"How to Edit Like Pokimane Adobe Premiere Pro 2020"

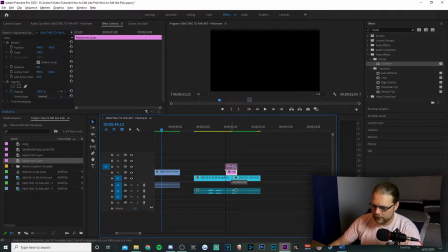Now, since we've made this one, go ahead and hold your alt key, left click on it and drag it up so you can copy onto another one.
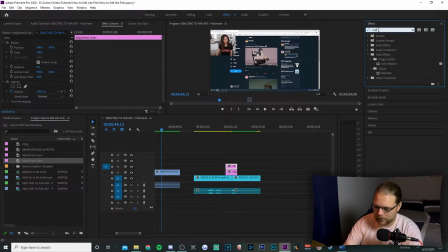Next, we're going to go to effects in the top right and look for an effect called replicate. Go ahead and drag that onto the bottom adjustment layer. Then we're gonna go back up here again, look for an effect called transform that we just did for all of our nice little zooms. Drag that onto your top adjustment layer.
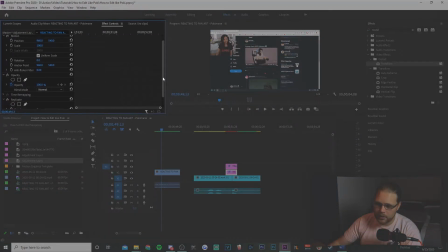And we're gonna go ahead and click on this bottom adjustment layer, which has a replicate, scroll down in effects controls, and go ahead and change this count from 2 to 3.
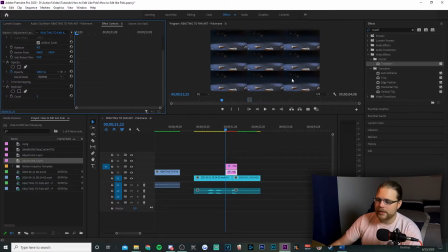And as you can see here, all we've done is basically replicate the video file multiple times. So whenever you're looking at it, it's all just played multiple times.
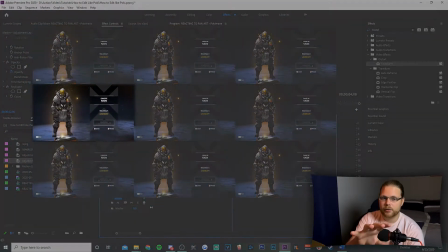And essentially what we're doing is we're starting on like the left side of the screen on one of these video frames, and then we're just moving over to another one. You can also do this diagonally and vertically however you want.
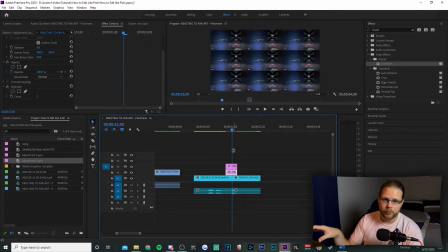I'm just gonna do the simple one that she has where you're moving to the right. Next, go ahead and select this top adjustment layer and effects controls again. Scroll on down. Now you're gonna wanna set your scale to 300, and essentially what this will do is just zoom you in so you're the right proportion. Now we're gonna move our playhead over here a little bit. We're gonna be animating position, so go ahead and hit the stopwatch there.
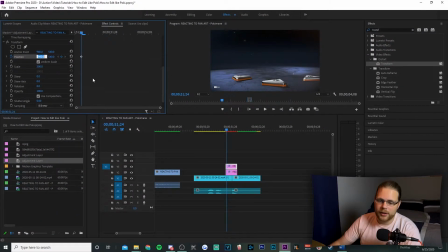Now I've already gone ahead and found the value for the farthest left one. So go ahead and type in 2880.
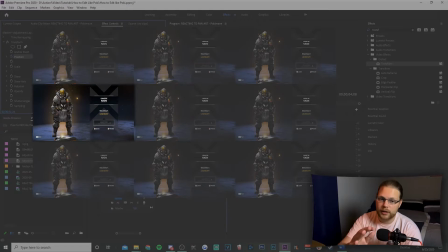And essentially what this does is set you on the most far left video that's playing in that nine video square.
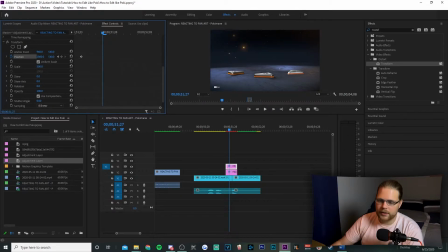Then we're gonna move forward a little bit. Now we're gonna set the next X value to -960.
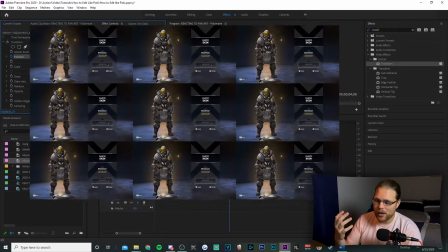These are just the values I've already found before I've decided to record this video. And basically that moves you from the far left screen in the middle all the way to the far right one. Go ahead and scroll down a little bit again. We're gonna unclick this use composition shutter angle. Then we're gonna go ahead and change it back to 180 again.
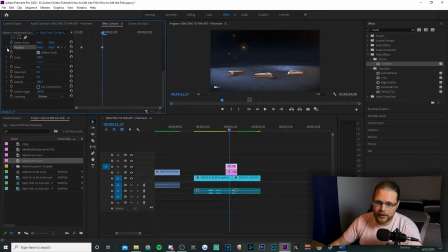So we have that nice little shutter angle again. Now we're gonna go back to our position with the little drop down arrow here. We're gonna change these keyframes to be just like the Bezier zooms we have covered already. One thing I did forget to mention with these keyframes, make sure that where this peak is in the middle of the two clips. Now you can do this by just grabbing your playhead and your timeline, moving it to where your clips are cutting between each other,
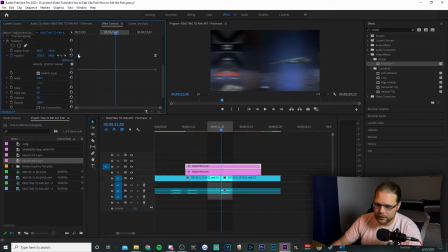then and just grabbing these keyframes and then moving them however much you want until they're even. So that's about close enough there.
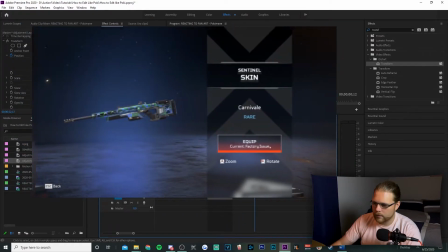And we're gonna go ahead and play this out. And there you go, a nice little zoom on over. The next thing we're going to be covering is this like nice zoom. Whenever it's at the end of the zoom, it does a nice shake and it kind of adds a little bit to the video.
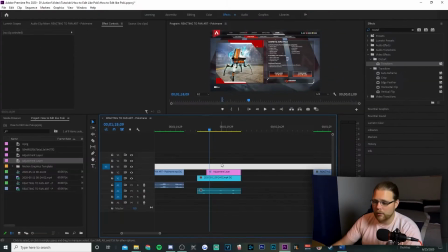It's kind of subtle, but it still adds a little bit more. So to begin, I've already duplicated over that zoom we already did because it's basically the same thing.
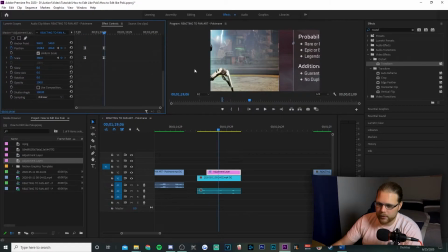We're going to scroll down a little bit and we're actually going to change these keyframes though to where we're zooming in on this little loot droid.
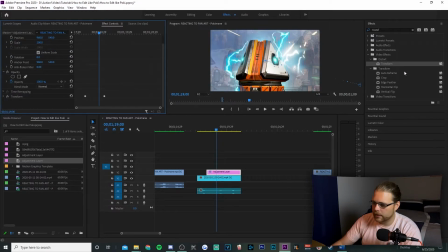But to get the actual shake effect, we're going to come back to the effects in the top right, grab our transform again and drag another one on top of this adjustment layer. Go ahead and move this above the other transform so it's easier to work with. Now, whenever we're editing the shake effect, make sure to keep an eye on this transform's keyframes.
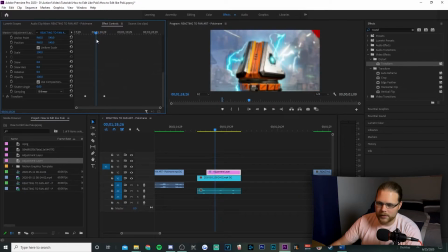You're gonna want to have your shake go ahead and start while it's in the middle of the zoom. So whenever it's coming out of the zoom, it doesn't look unnatural. So to begin, we're gonna be editing the scale, position, and rotation for this effect. We're gonna move forward a little bit after the zoom is already done. And we're gonna go ahead and set some more keyframes.
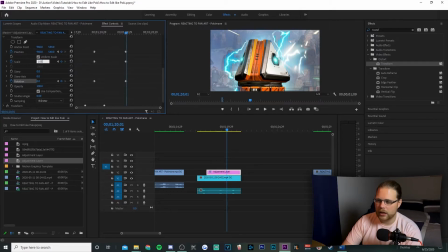Now for scale, I'm going to go ahead and set this at 105. You don't want it to have a lot of zoom here, but it's just something subtle to keep your eyes occupied. Now for position and rotation, you're going to be editing them at the same time. But let's say for position, we're going to go ahead and start with making this first value 965.
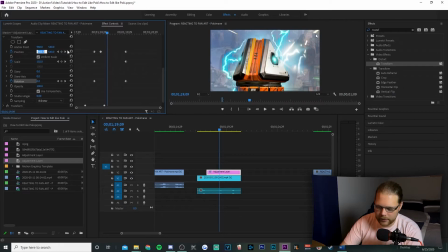Then we're going to move forward a little bit more and we're going to change the value to 955. Move forward again, change the value to 963. Move forward one more time, and we're gonna change this value to 957.
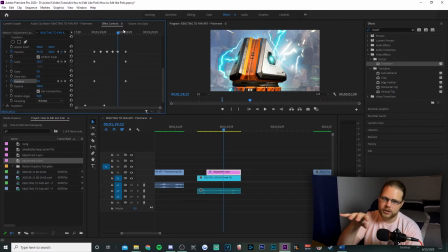Now, essentially what this does is while the shake's going in, it's only shaking left to right, but we kind of wanted to rotate it a little bit too. So exactly where we have these keyframes for position, we're gonna go down to rotation, and we're gonna set our first rotation at 0.5. Then we're gonna move forward to our next position keyframe, come back down to rotation, set it to -0.5.
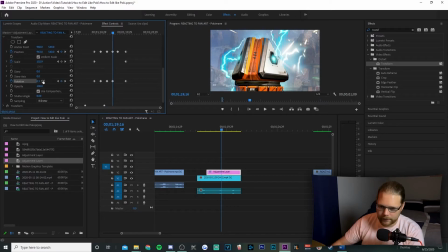Go to the next position keyframe, set it to 0.3. Go to the next position keyframe and set it to -0.3.